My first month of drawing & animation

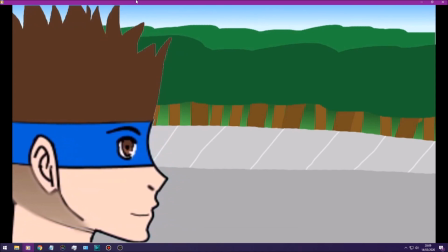(4:04)
Now of course this is a very basic animation,
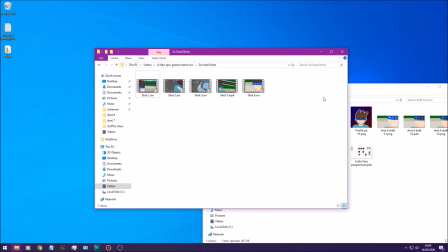(4:07)
and if you've known me for long enough then you'll probably know that I want to do animations of running around and stuff, and that's a lot more complex to do than like a still shot. So I do have a few of those which I've done. So one really interesting one I want to show you is this shot here.
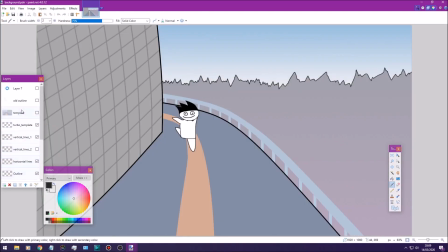(4:23)
So here is the template. You can see we've got our template of the character, if I can find the correct layer.
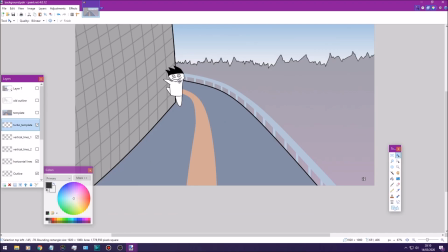(4:30)
So pretty much my plan was to have the character who would like run sort of like this, except at like a very quick speed.
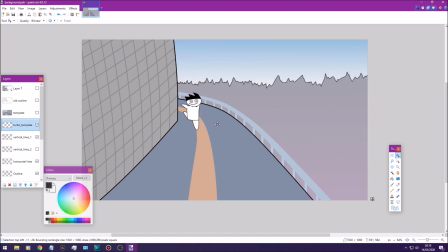(4:37)
I wasn't sure exactly how to draw the arms and legs, but then I thought of trying another method that works surprisingly well.
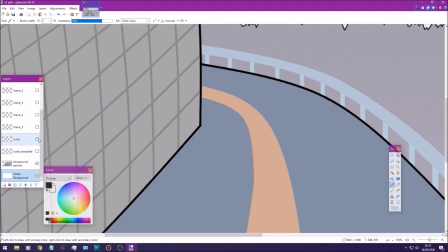(4:43)
So we've got the template here, and then I just created like a duplicate of the template, same thing.
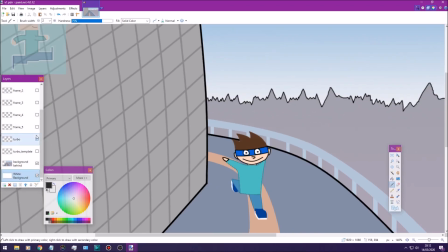(4:47)
And the thing is that the face looks awful, but it doesn't matter, and the reason why is because we're actually going to blur it. Or well, we did blur it, it's the past tense, it's not happening right now.
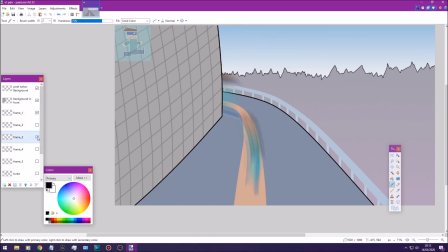(4:57)
But essentially we'd have different frames here, so that's the first frame blurred. and we'd have another one here where it's blurred there, and then another one right down there.
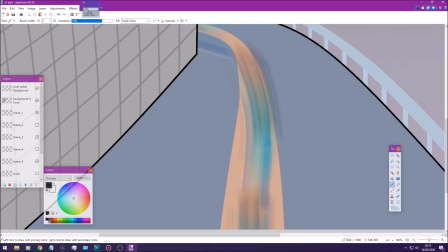(5:06)
And then I was also able to put like a little bulge distort effect, which is how I was able to make it a bit curved.
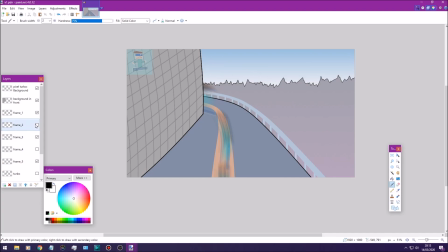(5:12)
And then after that I was able to add a couple of extra in between,
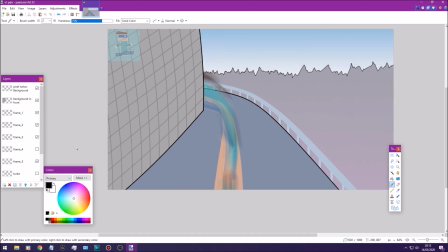(5:15)
so I've got the second frame which is right there, and the fourth frame which is right there. And so essentially I had 5 frames going all like that, and then having them all play it quickly, and having them all play at a quick speed allowed it to create this effect where it's just like all through.
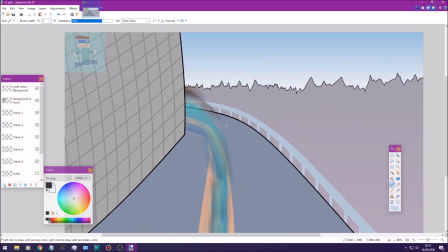(5:32)
And the only bad thing about it currently is that it's not very easy to see, in the sense of that if you're sort of like half watching the animation, it's like, unless you're like really concentrating on the animation and like your eyes are glued to the screen,
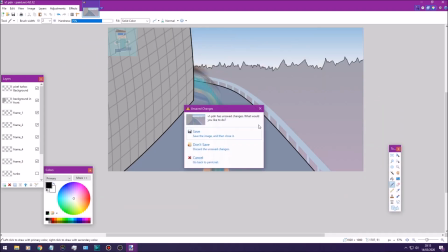(5:45)
there's like a good chance that you might miss him running past completely. And what I mean by that is, well, just allow me to show you.
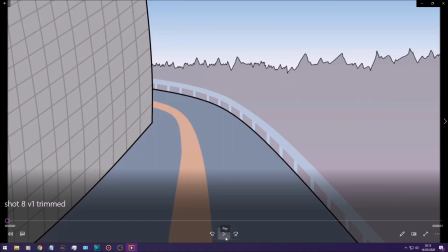(5:52)
For example, I've got the video clip here, and try to watch him run past. It goes like pretty quickly. So it's like it doesn't have much of an impact, and it's very easy to miss. In order to solve this, I'd probably add some sort of air particles,
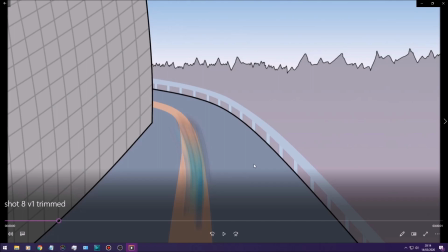(6:07)
like some sort of circle air effect going like past him like a ring of speed, sort of similar to what I did in this shot here,
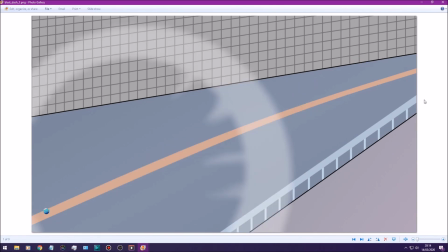(6:13)
where he's running and you can see that massive circle.
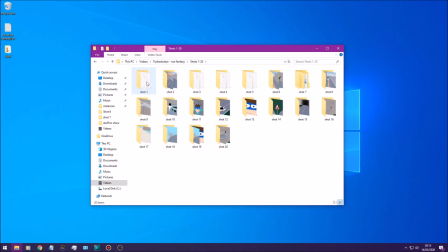(6:17)
And another thing that's fun to talk about is how some of the shots are really complex and some of them are really simple. So for example, this one was one of the more complex ones. And this is the full clip here.
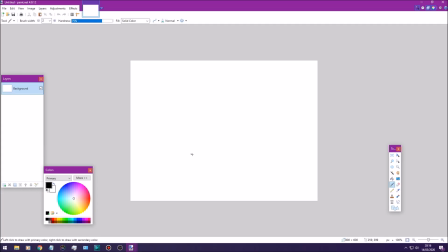(6:28)
He's sort of running, bobbing his head, and then he starts running a bit more forwards. The first thing I had to do was to create an animation of the backgrounds.
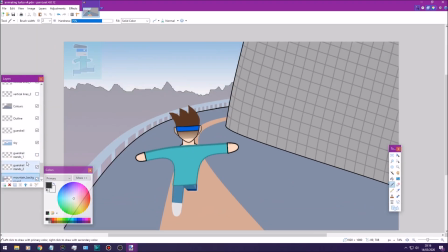(6:36)
I've got those 2 different frames for the guardrail, and if we find the mountain vertical lines, and essentially we'd switch between those 2 frames to essentially create the illusion that he's sort of going around a continuous curve. Then we had to export that as one separate video. So we had one separate video file of just the background being animated,
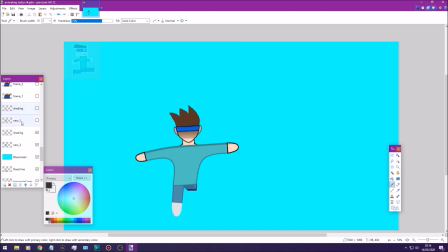(6:53)
and then after that we added in a blue screen and had another separate video of just my character running.
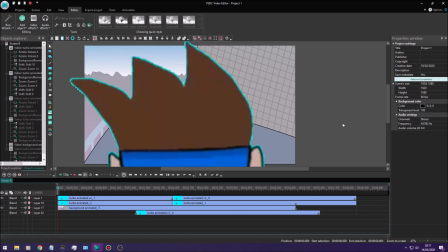(6:59)
And then I had to combine those 2 video files together.
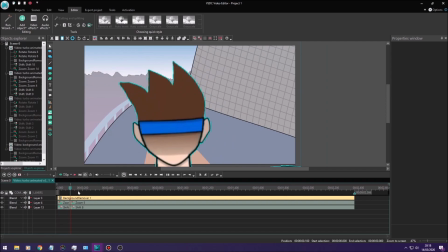(7:02)
We have a short zoom in where his face zooms in really quickly, and then after that his face sort of stays at the same point. And then we've got another zoom in later on where it's more of a gradual zoom in.
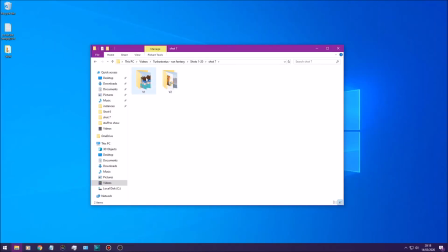(7:15)
And then some of them are also really simple. So for example, we've got the next shot after that, which is incredibly simple, where we've literally just got 2 pictures.
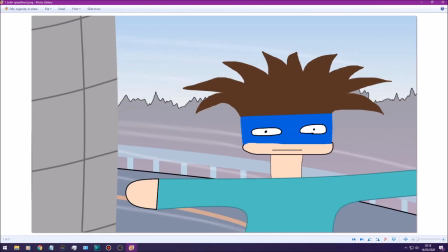(7:24)
We've got this one there. And then this is what I was talking about with like just relaxing and just being dumb. Obviously like if you compare that to like something that's actually good, obviously it's like complete garbage, but then it's just because it's like the internet.
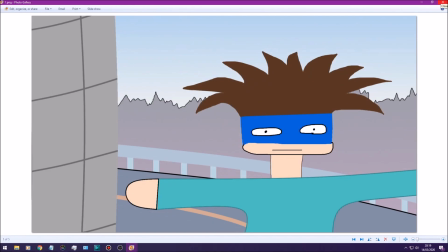(7:43)
So yeah, we'd have like that frame there. Oh wait, if I delete that one temporarily I can show you the difference. There we go. So it'd have those 2 frames which would alternate between, and it would literally just be those 2 frames. I'll try and do it.
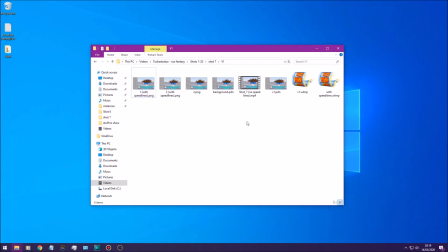(8:03)
That's a really quick preview of what it's like.